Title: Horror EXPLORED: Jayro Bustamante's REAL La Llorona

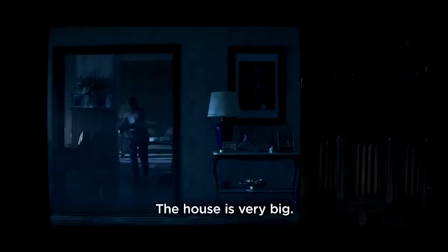[0:08]
Director Jairo Busamante set out to use the horror genre to shed light on the real-world Guatemalan genocide.
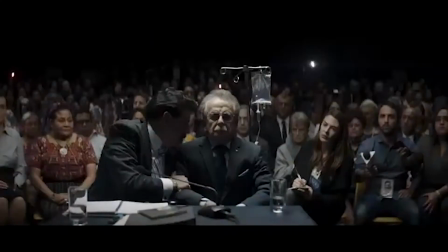[0:14]
The plot of La Llorona is a stand-in for the genocide that took place during the Guatemalan Civil War in the 1980s.
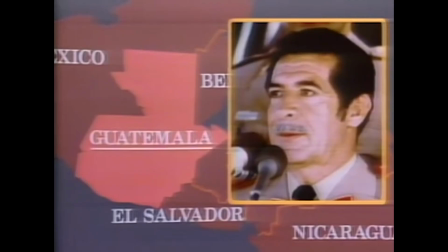[0:20]
The General Enrique in the movie is a stand-in for General Ifran Rios Monk, who ruled as a dictator in the 1980s.
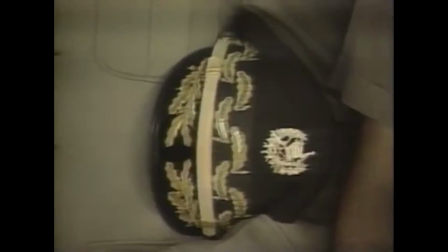[0:26]
A total of 75,000 were dead under Rios moment.
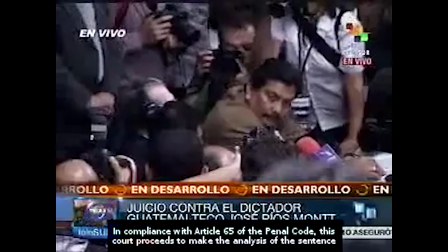[0:29]
He specifically targeted children and the elderly from 1981 to 1983 and was convicted of genocide in 2013,
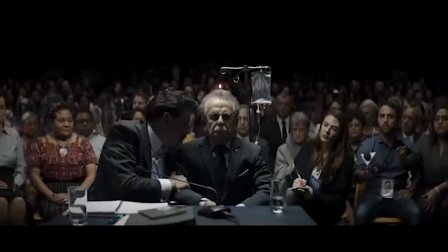[0:37]
only to have the decision overturned. The general in La Llorona follows a similar fate and comes face to face with a restless past, but Bustamante didn't want to make another traditional horror film. For Bustamante, it meant achieving a balance between between fantasy and history? So I think the most problematic part was not make a traditional horror movie.
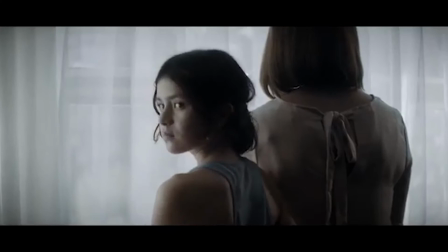[0:59]
The genre has to be there, but the reality of the story that I'm telling has to be there too. So we create a kind of a balance to put a little bit of horror, a little bit of reality, A little bit of fantasy and a little bit of history. In other words, a horror movie with less supernatural and more real life. He achieves this balancing act by grounding the urban legend in realism.
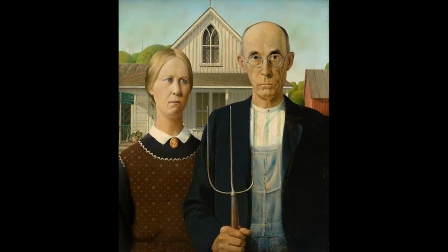[1:28]
Realism, or naturalism, attempts to represent issues truthfully. It avoids speculation and supernatural elements.
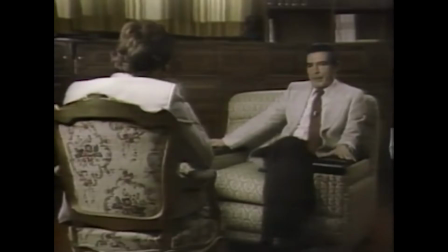[1:35]
Busamante strategically balances an urban legend between fantasy and reality in order to tell his story.
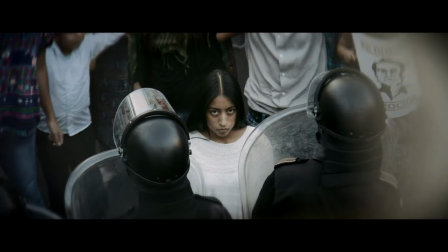[1:42]
So let's explore how Bustamante's more subtle approach to La Llorona makes her more realistic.
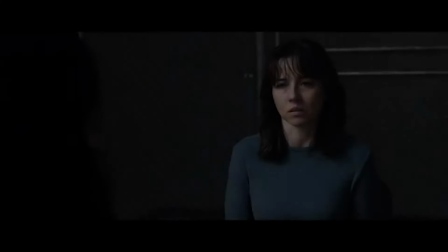[1:51]
Earlier in the year that Bustamante's La Llorona was released, The Curse of La Llorona was also released, and it was what you would expect from a big budget horror film.
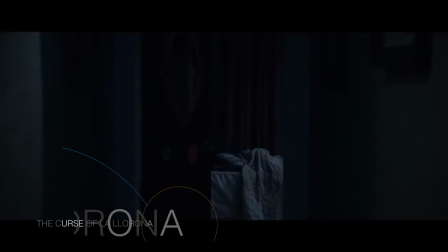[1:59]
An all-powerful demonic force jump-scaring a family.
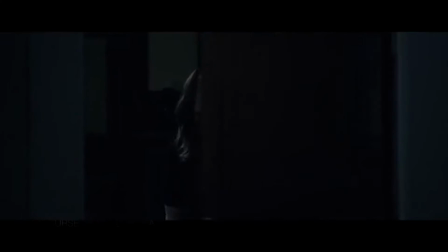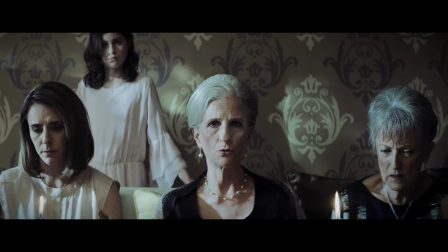[2:08]
Bustamante never pulls the trigger on a full reveal of the urban legend. He instead sprinkles La Llorona imagery throughout the film.
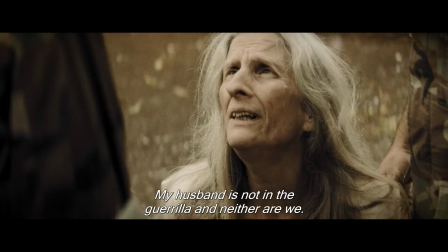[2:16]
Everything from Veil, water, and weeping, and the mention of dead children.
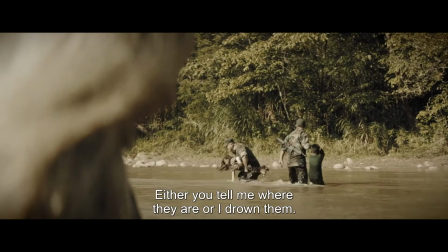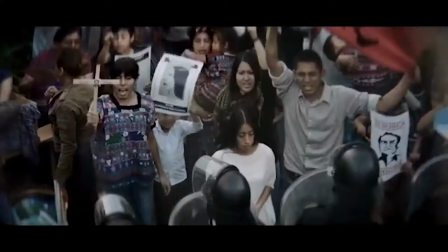[2:29]
The characteristics of La Llorona are found in more nuanced ways. Busamante strategically includes moments to keep the audience guessing.
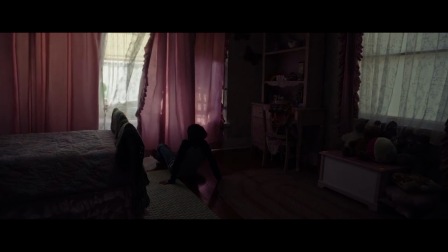[2:37]
Take this window-curtain scene found in both movies as an example. Tension builds in the scene from The Curse of La Llorona and ends in a jump scare.
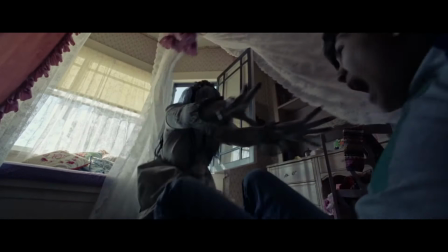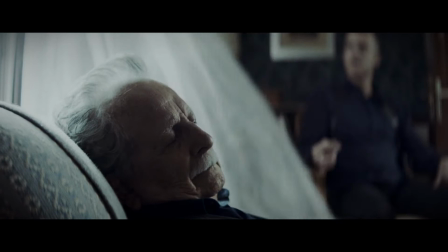[2:52]
In a similar scene, Bustamante only hints of La Llorona. He keeps the tension high, but never reveals her, and keeps the viewer in anticipation.
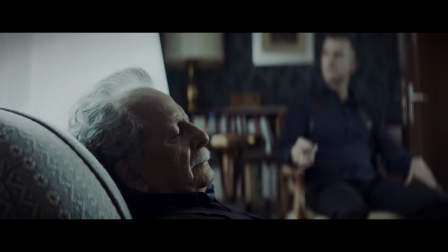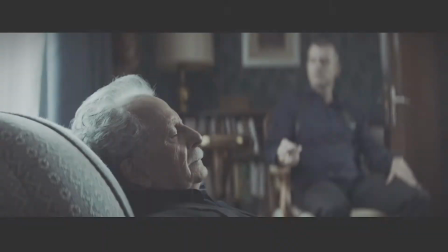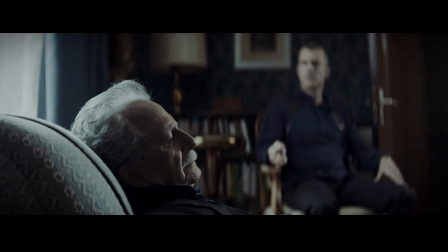We hear faint cries and some confusion from the general. We only feel her presence.
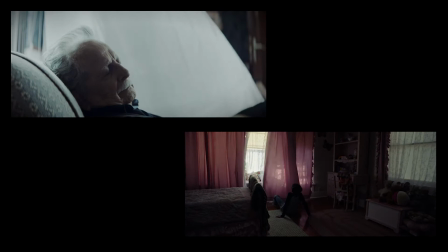[3:21]
This scene helps communicate La Llorona without it being a distraction. One is not necessarily better than the other.
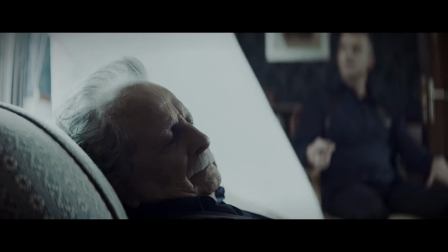[3:27]
They both have their time and place. One is a fright fest, and the other a slow burn.
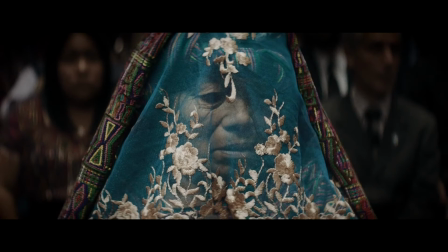[3:31]
But for Bustamante, toning down on the fantastical meant he can highlight real-life atrocities and their stories. Another great moment of characterization of the urban legend is the early testifying scene.
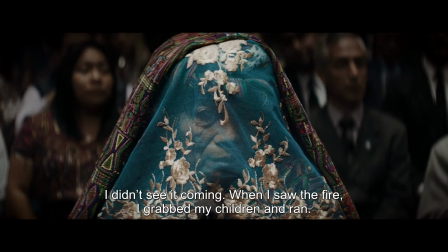[3:43]
We understand La Llorona not through supernatural means, but rather through a historical reality.
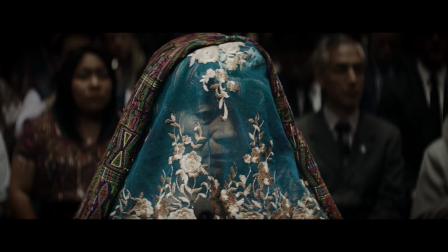Bustamante reveals in an interview that the actress in this scene requested to change certain lines. lines that would have coincided closely with the horror she faced. It was a very, very complicated scene because we were working with real feelings and with real people.